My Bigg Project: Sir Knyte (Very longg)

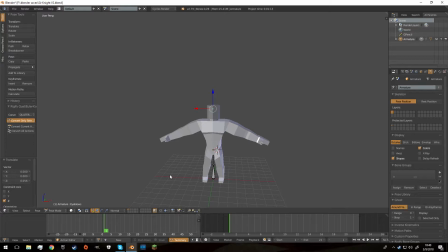Well, that's about all I got so far. I could talk about the animation process, which is honestly the bulk of the entire process.
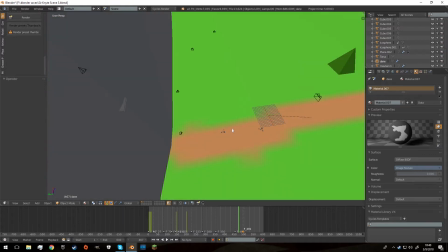All this 5 hours, maybe like 30 minutes was spent to making this landscape.
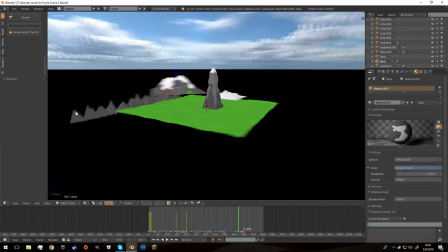And you might be thinking, well, this is a pretty shitty landscape. I mean, not a lot of stuff going on.
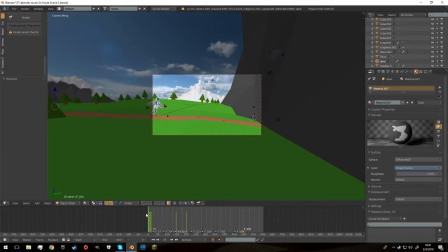But for the shots that happen, there's detail where the shots matter.
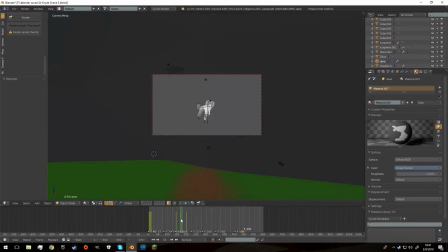That helps on render time immensely. So you always keep that in mind.
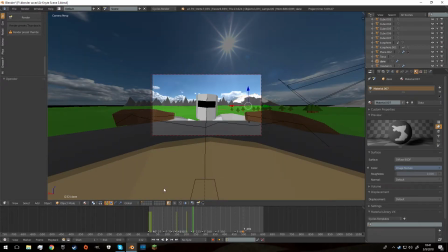You don't have to build an entire landscape and like with beautiful detail and not have anybody watch it.
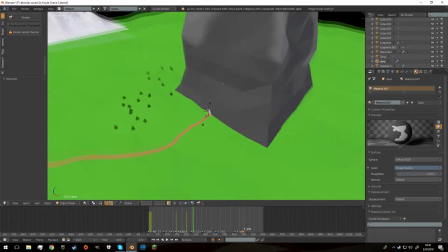So just always keep that in mind. If you do this stuff, just try to keep it simple and just where people are going to see stuff.
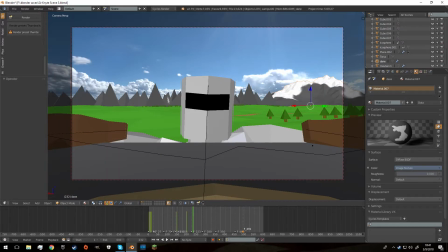The reason there's so much stuff back there is when he gets up here, he'll be like, "Oh, but this is out of focus," but I still thought I'd put just in case.
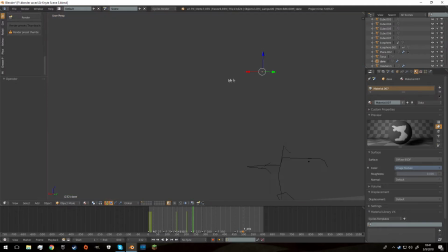And also you can see the mountain, so you know the direction he came from.
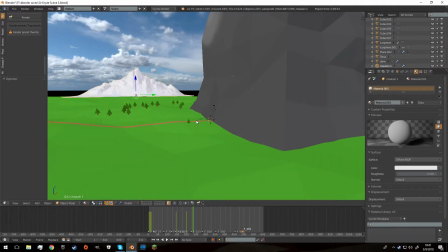Then this extra mountain, because, you know, the land of Ubu, as I call it, is full of mountainous mountains.
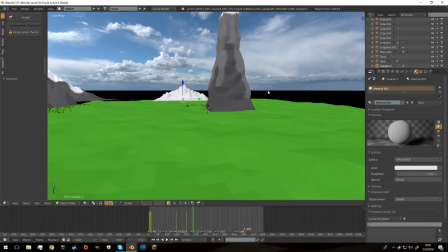There's also a big mountain right there. In the helicopter shot, you'll see a lot more mountains.
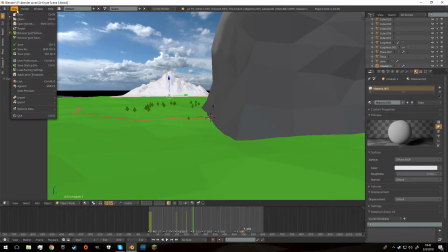And I could open that right now.
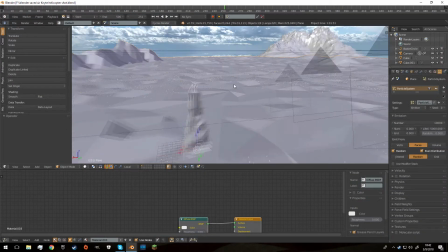Here, I call it the helicopter shot because I have no idea what else to call it. Now this is a huge shot.
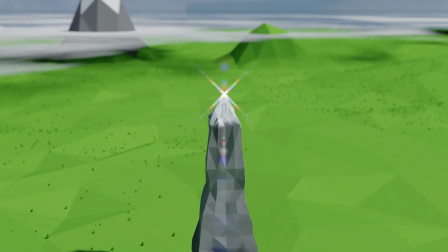The trees that I use is about 10,000. That's quite a bit.
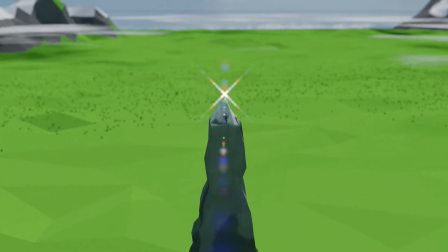I think I had 100,000. I don't even know if that's a word.
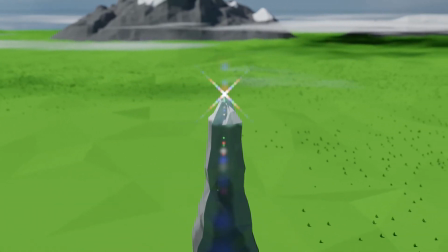And yeah, so it has all the mountains. It sets the scene.
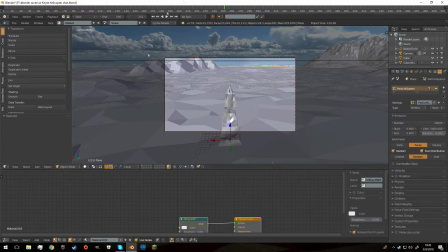It lets you get it gives you a taste of the landscape. And a problem I ran into was that the horizon ends, like right here.
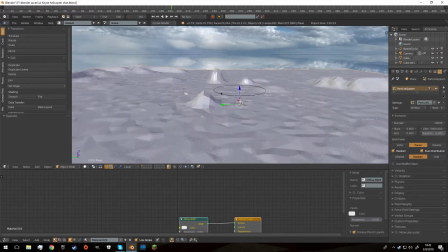It's ugly. But luckily, through the use of depth of field, you can't tell.
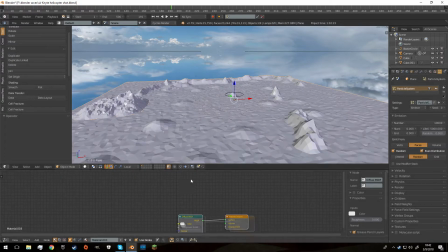And one thing you gotta learn when you animate is it can't be perfect, because if you're a perfectionist, well, I got bad news for you.
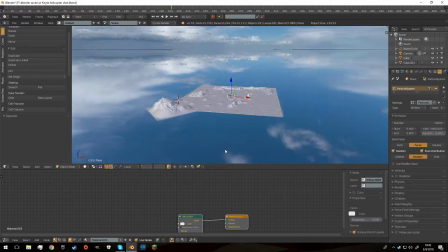If you're a perfectionist and you're impatient, boy, you're never gonna get anything done, because you're just gonna burn yourself out.
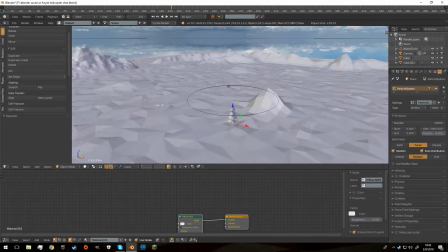So you might as well just freaking shit it out, call it good.
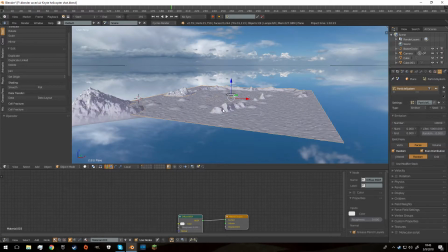So that's the scene. There's mountains. I think I might use this for my earlier one, so there's a bit of continuity.
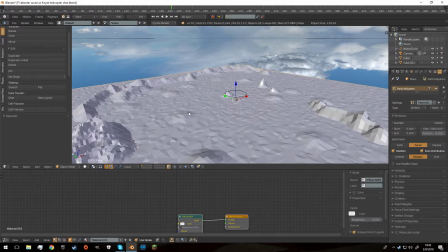And there's another thing you got to remember, is who cares about continuity? No one cares about continuity but you, because you're the only one who's going to notice it.
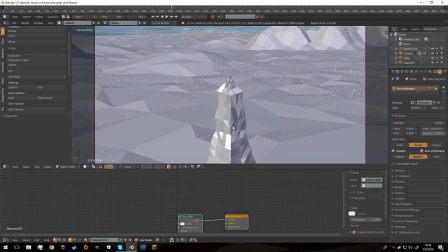That's one thing I've also learned. So, you know, it just spins around like this.
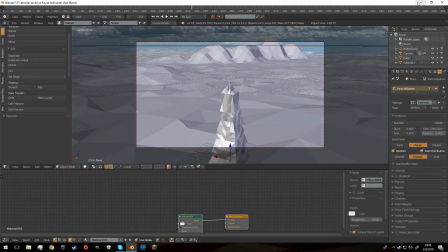Of course, there's a beautiful lens flare that's right there, you know, because I love lens flares.
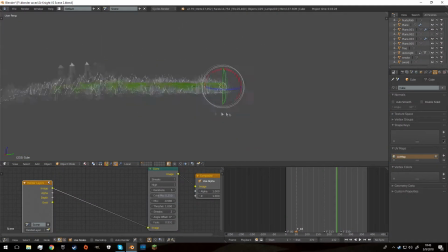And some awesome depth of field. Another thing that I've kind of been slacking on is my first scenes.
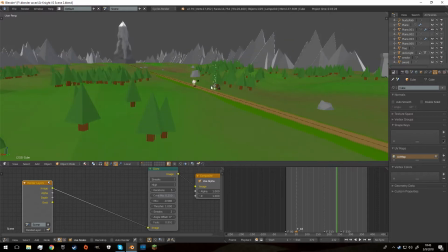They don't have depth of field. And I need to just... I decided I will be using depth of field.
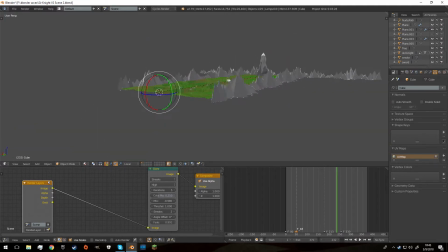So, yeah, it's going to also add that, because I feel like if there's depth of field in some shots and depth of field and not depth of field in others, it's going to look retarded. And so I'll talk about some of the characters. I've created many characters. I should show you one more scene, but first I'll show you the Lanky Knyte.
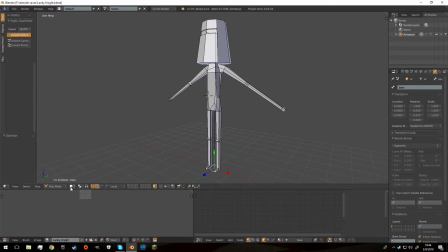Lanky Knyte, he's a beautiful young man. He is tall and lanky, and So he's just like Sir Knight, you know, he gets angry and mad, you know. He's very simple.
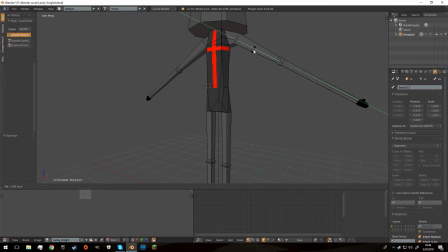He has certain textures that will map where his armor actually shines, and it's a lot easier. So instead of having 2 material slots, he has 1 material slot.
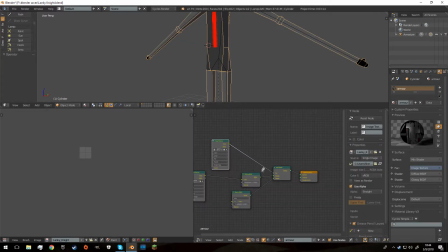And in Blender you use nodes, and I think nodes are a godsend. So basically he has a glossy shader here, he has a diffuse, and then he has this is a mix shader, so I can choose where I want some things.